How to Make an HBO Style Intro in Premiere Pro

We've only been working on this for a couple minutes, but I want to let you guys know, if you're enjoying this, you like what you see, well, subscribe to the channel so you can check out all the Premiere Pro, After Effects, video editing tutorials, you name it, on the channel. You'll never miss any past, present, or future Premiere Pro tutorials if you hit that subscribe button. Thank you. Let's jump in and check out the rest of this video.
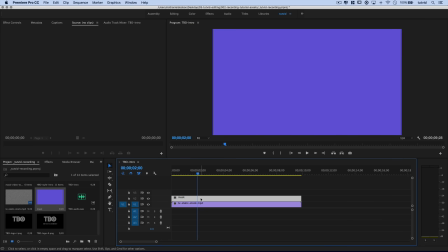[4:27]
Next, I'm going to select the mask or the color mat, and I'm going to make sure I open my Effect Controls panel. And over here, I'm going to uncheck Uniform Scale. We want to have access to both Scale Height and Scale Width.
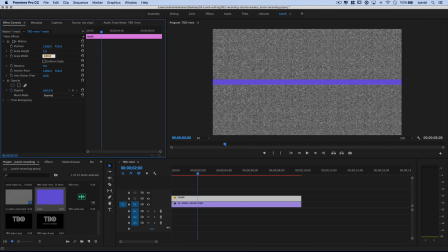[4:39]
And what I'm going to do is I'm going to set Scale Height to 5, and I'm going to set Scale Width to 0, effectively making that color mat disappear. But what we want to do is add a color frame, a keyframe, I should say, over here in effects controls for scale width.
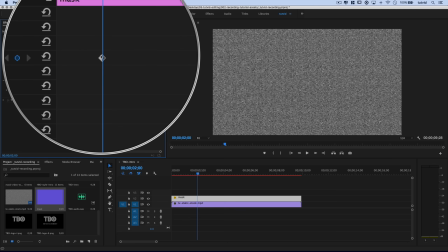[4:56]
This is going to, as you just saw in that little tooltip, toggle the animation. It drops a keyframe. We want to move down our timeline 4 frames.
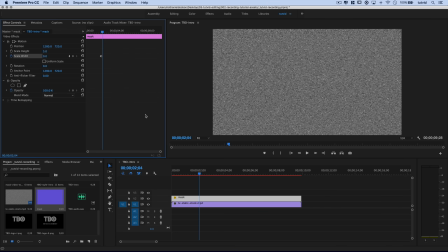[5:02]
So hit the right arrow key, 1, 2, 3, 4. Move down simply 4 frames. The timing is kind of important here because we're going to try to sync it up with that HBO intro sounder. And right here, we're going to change the width from 0 to 125. So we're going to make it 12.5% wider on either side of our frame.
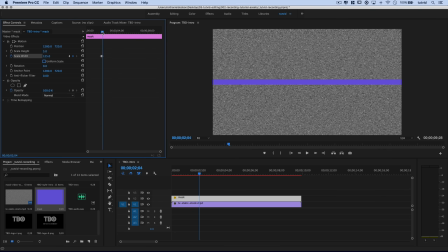[5:19]
So it extends beyond the frame here. We want it to really shoot out over the course of these 4 frames. And you can see here that the animation is automatically created for us in Premiere. I'm going to click here up in this timeline. I'm going to use my plus buttons to zoom in to make sure that I'm working exactly on the keyframes. And you can see I'm not entirely lined up on the keyframe. So I'm going to hit this next keyframe button. There we go.
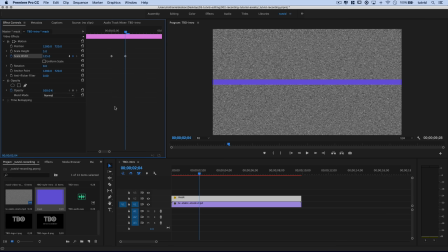[5:39]
Now we're lined up perfectly. And we want to add a keyframe for scale height right here. So the idea is first this little mask is going to shoot out from the center, and then we can begin animating the height value of it. So we'll go scale height, and we're going to move down the timeline 10 frames. So I'm going to hold down my shift key and tap the right arrow key once, twice.
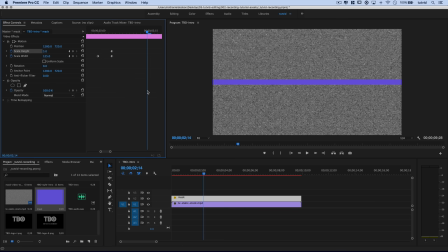[5:57]
That's 10 frames. That moves my playhead 5 frames at a time. And here we're going to set scale height to 125. And you're going to see, boom, our entire frame is filled with that purpley blue color now. Let's go ahead now and use this animation that we just created as our mask. Now, just a quick side note, you could just select all of these keyframes.
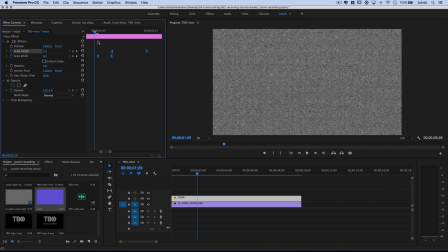[6:16]
You could right click on them and choose, like, you know, ease them all out just to give it a little bit of variation to the animation. It's not going to make that much of a difference, but if you're picky and you want to kind of mess around with the exact way the animation is shown, you can do an ease in or an ease out or anything like that.
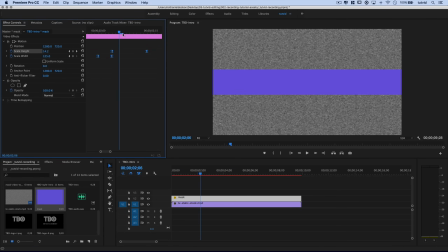[6:31]
Now, we need to make this the mask because we want this animation to be what reveals the static, just like you would see in that HBO intro. So select the static video layer down here. We're going to go effects, and we're going to type into the search bar here. We're going to search for an effect called track matte key. There it is under the keying and video effects.
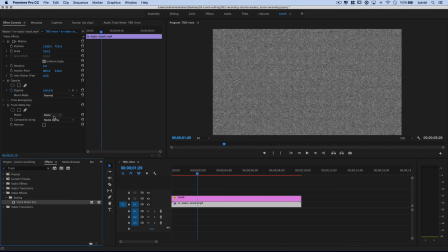[6:49]
Track matte key. We'll drag and drop that on our TV static layer, and we're going to choose to set the matte from none to video 2.
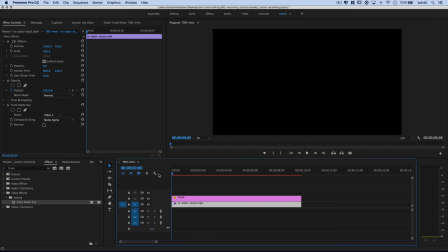[6:56]
Video 2 is the layer on which our mask is sitting. So here we go. If we just play through this real quick, you're going to see zip.
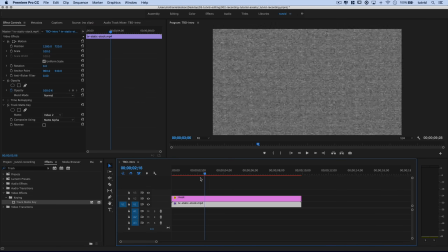[7:03]
Just like that, we get this nice open where the static shows. 2 seconds of darkness, and then the static shows. Very cool. We want to select our mask layer once more, and we want to get ourselves aligned with that very last keyframe. I can just zoom in on it by selecting the timeline up here and then using my plus icon.
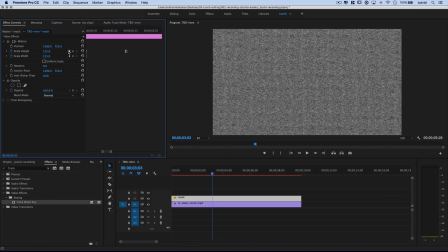[7:19]
We want to get our playhead exactly over that, so we'll just use the previous keyframe button right here. I accidentally hit it twice. Let's go next keyframe. There we go. Let me just pull this out so we can see what's going on. There it is. And I want to move down my timeline 5 more frames, so I'm going to hold down shift and tap the right arrow key. And at this point, we want to drag our first graphic. So I'm going to come back to my project bin.
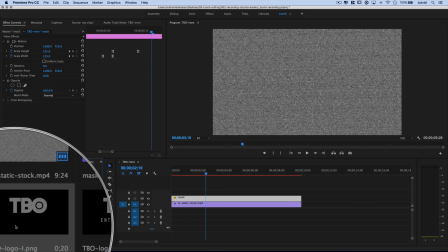[7:37]
I'm going to take the TBO logo 1 PNG, the one without the text on the bottom, drag it out and place it right there.
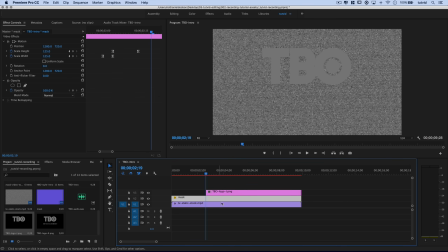[7:44]
We'll drag this now so it runs the rest of the static clip just like that. And we want to add a couple of effects to this. So I'm going to just select that logo PNG, and I'm going to go back to my effects here. I'm going to cancel out the track because I don't need that anymore. I'm going to look for a drop shadow. So I'm going to type in drop shadow. There it is, video effects, perspective, drop shadow.
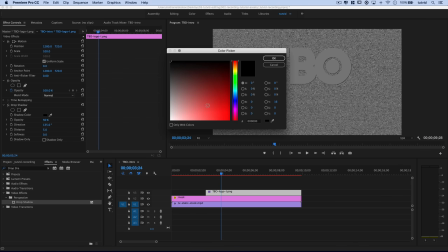[8:02]
I'm going to drag that onto my logo. I'm going to change the color here to white. I want this to be almost more of a highlight than an actual shadow.
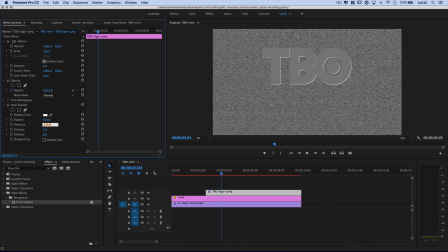[8:09]
I'm going to set the opacity to 100. I'm going to set the direction to 180.